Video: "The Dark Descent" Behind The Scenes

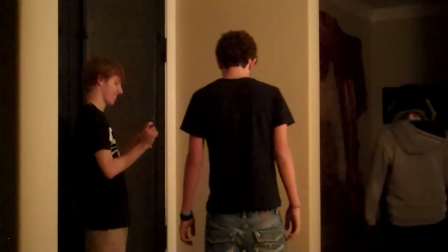8:57 Shoes off, you're in an Asian house. No. Is this all your video for your grandmother class or whatever?
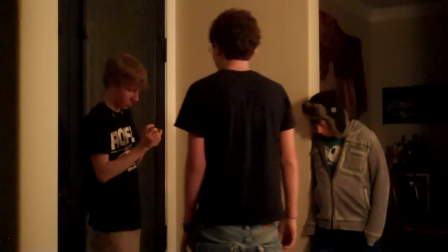9:03 What? Yeah. Some Brian's. No, bro.
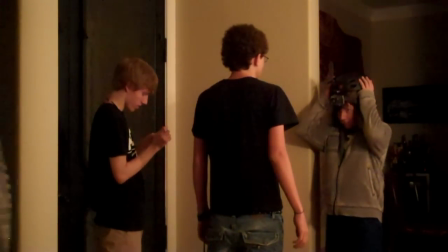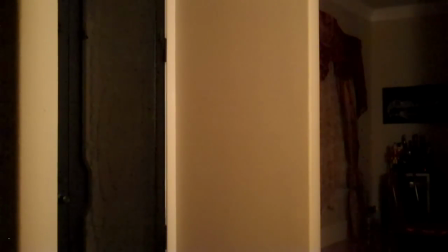9:13 See Pony. See Pony.
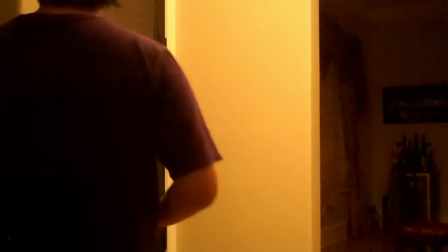9:18 I'll see how long it takes you to do it. On your iPod? What are you doing?
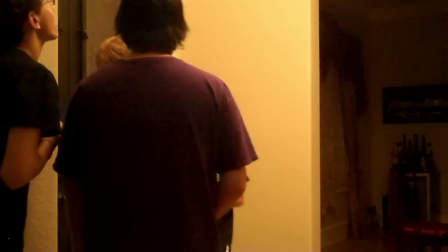9:24 I'm trying to. And I deleted it because it's running so it's away. It's hard to log in. So. Okay.
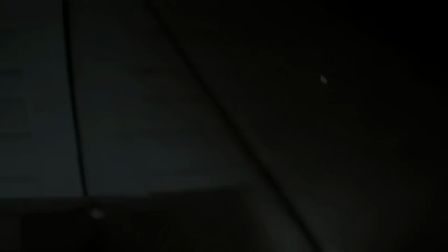9:32 Let's get that one. Let's go.
Alright, so right off the bat, this first part of the film starts.
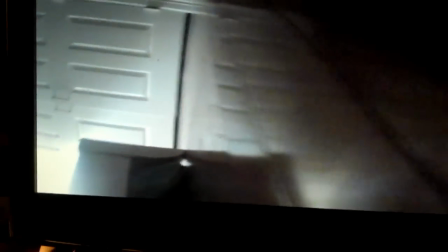9:41 Is actually the very beginning of the game, is what I was trying to mimic here.
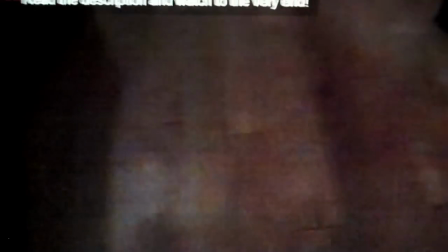9:45 When Daniel is waking up on the ground, not knowing where he is, and he keeps hearing these noises in his head.
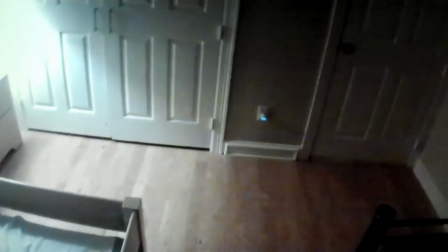9:53 And eventually he he finds this note that was written by himself.
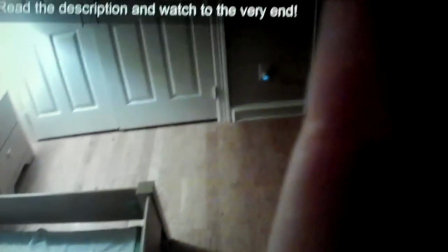10:00 And slowly over time, throughout the game, he begins to remember why he's in the castle.
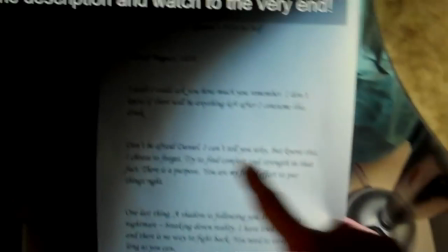10:06 Now, if you look carefully, and you actually do read this, Daniel does not actually say everything that's on this paper in the video.
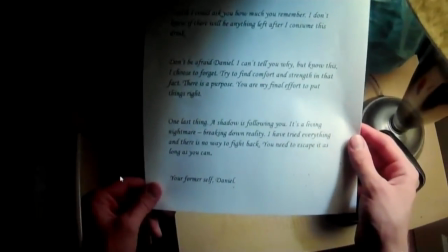10:15 I had to kind of cut out a little bit of it in order to get the part where he says, "Your former self, Daniel."
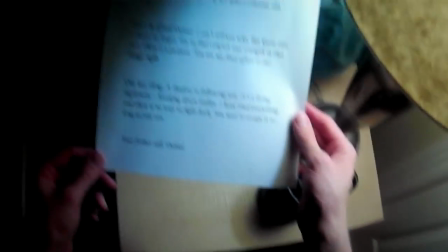10:24 I wanted that part to be said right as he was putting the note down, so I kind of had to cut a little bit of that off.
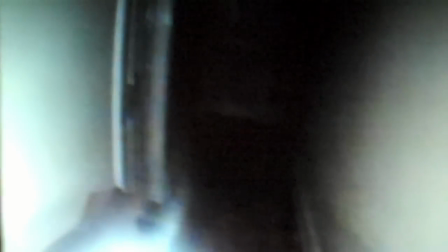10:31 This is the very beginning of the bright light in front of the camera.
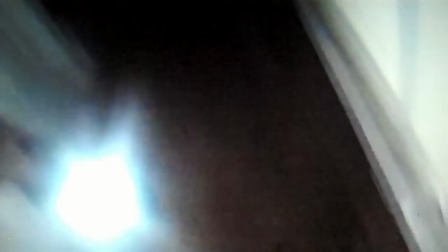10:36 And this part is supposed to mimic him kind of, in the beginning of the game,
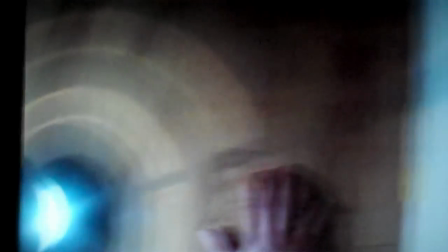10:41 he has this weird moment where he just kind of falls to the ground and he hears all these noises in his head.
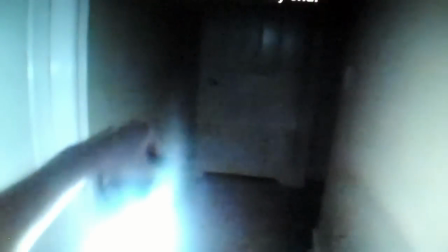10:47 So that's what I was trying to mimic here too. Like I said earlier, I tried to get as much different elements from the game,
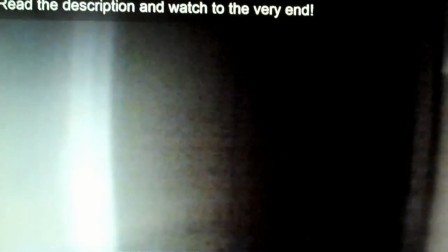10:55 such as this leaning part, because I'm sure anybody that does play the Amnesia game leans a lot.
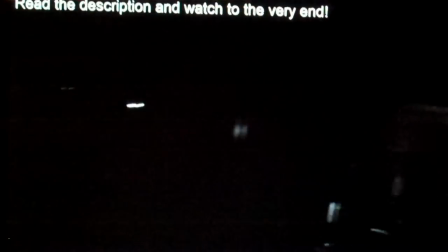11:02 So I had that in there like once or twice, I believe. And this is a very nice house to film in.
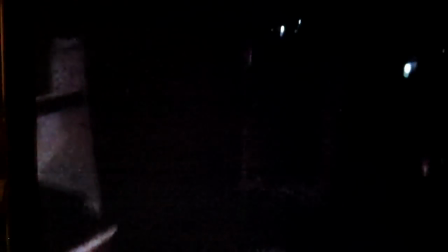11:11 if we did have the lights on, it's a very nice house. There's a lake view right outside all these windows over here.
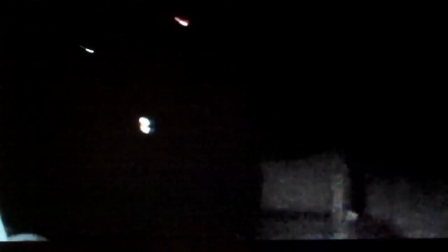11:17 It's very nice. So I was like, this is a perfect place to film.
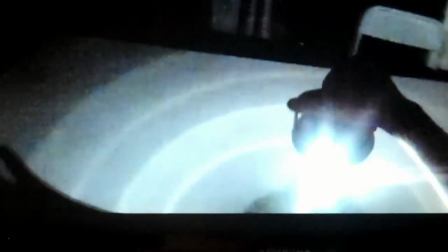11:21 And so this is just him kind of walking through, kind of seeing like where is he, trying to get his bearings and everything. So this upcoming part here was actually, I really wanted to recreate it.
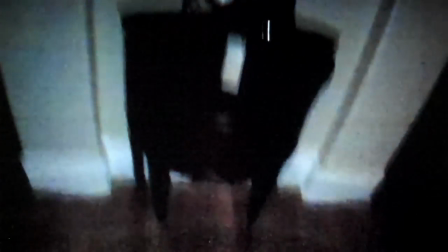11:34 This part is actually in the very first Amnesia trailer.
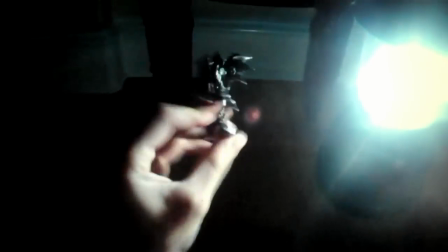11:39 I think there's only like one trailer, but basically he picks up an object in the trailer and he hears this girl scream and he drops it like that.
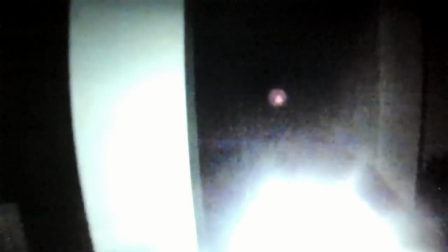11:46 And so I was really trying to recreate the trailer at this part.
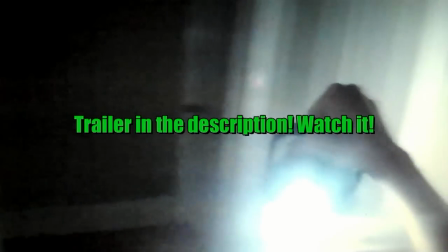11:53 He goes to different doors, and eventually he finds the girl, but then the girl gets killed,
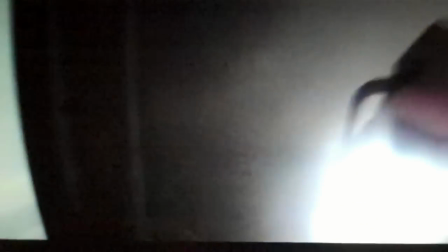11:59 and Daniel gets scared and frightened, and he runs away from the monster.
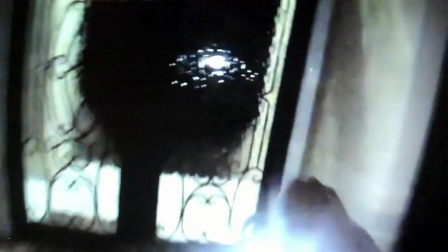12:05 And so this is him. He runs away. He finds a door. The door ends up being locked.
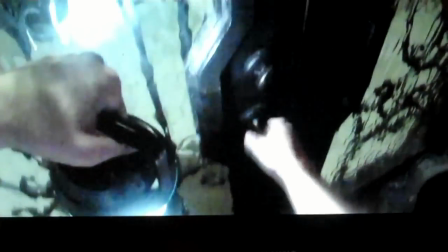12:10 So now he has to find a way, maybe find a key of some sort.
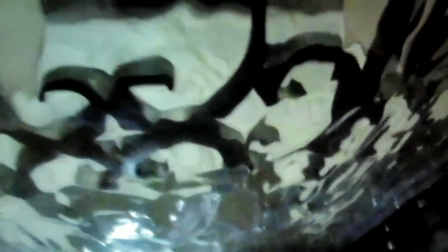12:16 So he's going to go explore around a little bit more, basically.
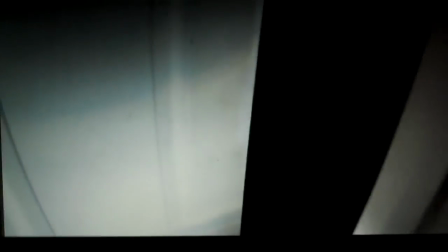12:20 Now this scene right here is basically him going down into the basement to get the key that will unlock the front door.
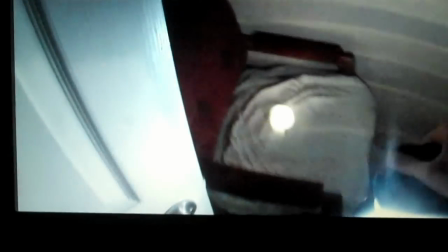12:27 There's a candle right here for a good reason.
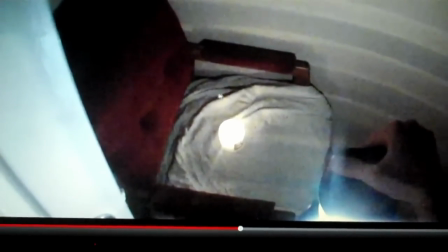12:30 Originally we had planned for this candle to be blown out by this door right over here because the door would swing open.
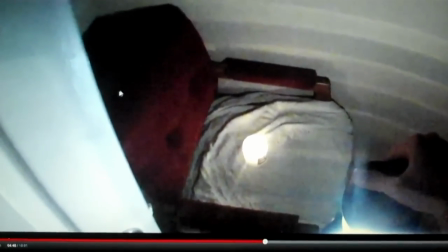12:38 Sadly, unfortunately, we were not able to do that part very well, and you'll see why coming up.
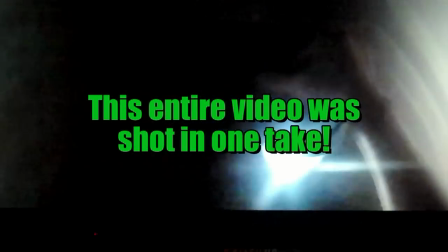12:45 But as Once Daniel gets down into the basement down here,
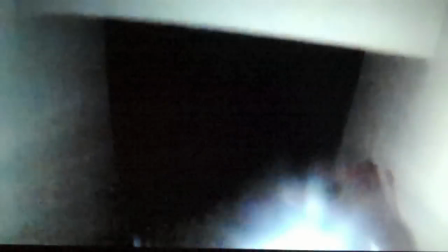12:49 he begins to hear this noise of what sounds to be like a man being sawn in half.